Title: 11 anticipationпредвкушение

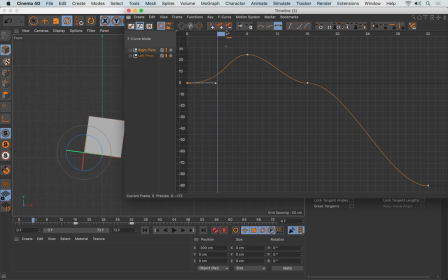12:25 If I play, you see that's going to be a little slower now. It's almost like it's breathing. It goes, then it starts rotating. So I'm going to select this and give it a bit more hang time. So let's see what that looks like now.
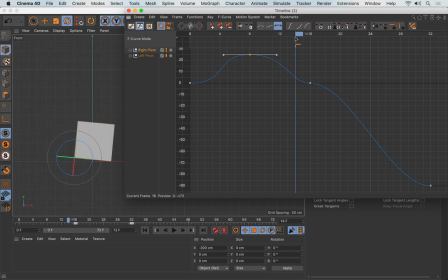12:45 Of course, when I do this, I want this to be a bit more of a slam. So right now it slows down as it reaches this keyframe here. So you can see the cube kind of slows down as it reaches this one. I don't actually want that. I want the cube to gain more momentum. That's the whole purpose of creating this anticipation, so that the cube can go back and then shoot forwards.
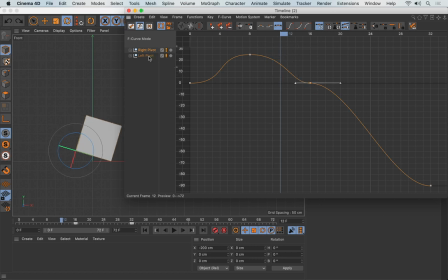13:04 So this keyframe here actually represents 2 keyframes. If I select the left pivot, that's the first keyframe of the rotation B of the left pivot. And it's also the last keyframe of rotation B of the right pivot. But if I have them both selected, like that,
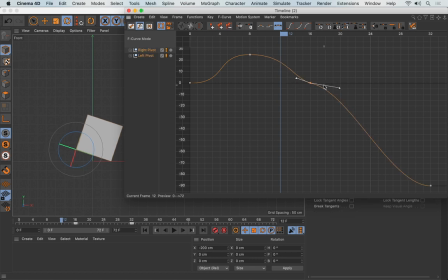13:20 I can now click and drag this up, and you see the other side gets affected as well, so that the action feels a bit more continuous. So I'll get this one to be a little more abrupt here. So it doesn't kind of slow in, but it slams down. So if I now go back and play, let's see what this looks like.
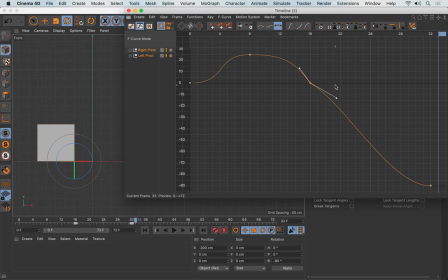13:39 Now I think that this could be a little quicker. So I'm going to hold down Shift to break these 2 apart. So I can just expand this. So this section starts a little more abruptly. Let's see.
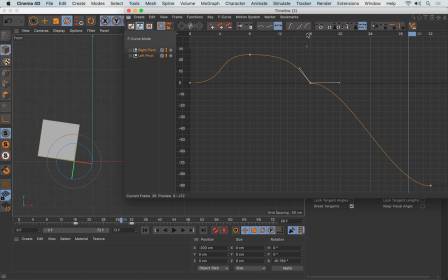13:54 And I can still see that there's a bit of a pause here. So between this and this, there's a bit of a pause. I actually went the wrong way. I need this to come down this way so that this line kind of continues smoothly.
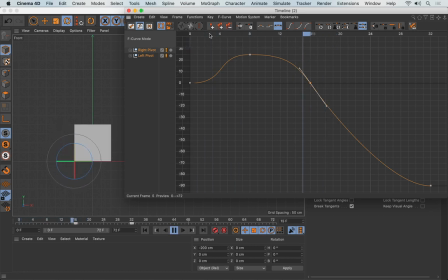14:09 So if I go back and play, now that feels a lot more natural and seamless. So the transition going from this rotation to the other rotation is a lot more seamless now. Because this line here continues seamlessly. So if I go back and play this one more time.
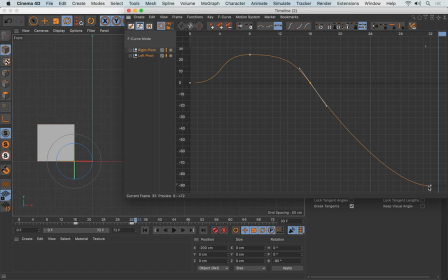14:30 But the other problem here is that it's kind of slowing down a lot. So I'm going to take this last keyframe, squash this in with the Shift key held down so it remains on the same line. And then I'll just go and push this up as well a little bit. Let's see what this looks like. So it's more of a slam at the end.
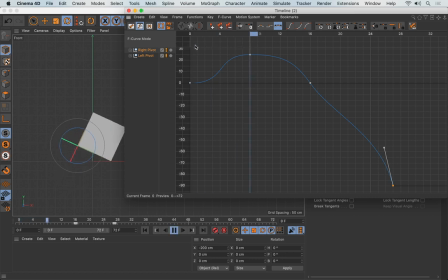14:47 So I'll play that again from the beginning. So it's as if it's got some weight attached to it.
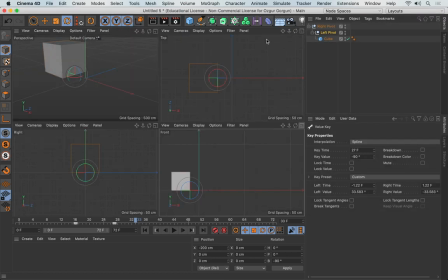14:54 Let me now come out of all of this, go to the perspective view, and then play this from here now.
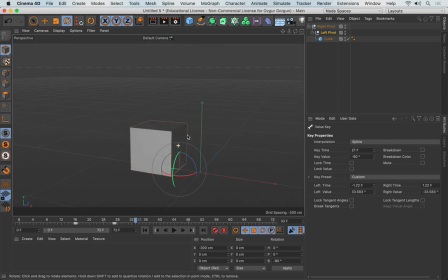15:01 So I'm going to go to the beginning. So although we didn't use squash and stretch for this, we still managed to create anticipation. As you can see, there are tens of different ways of creating anticipation. It'll all depend on what you're animating and how.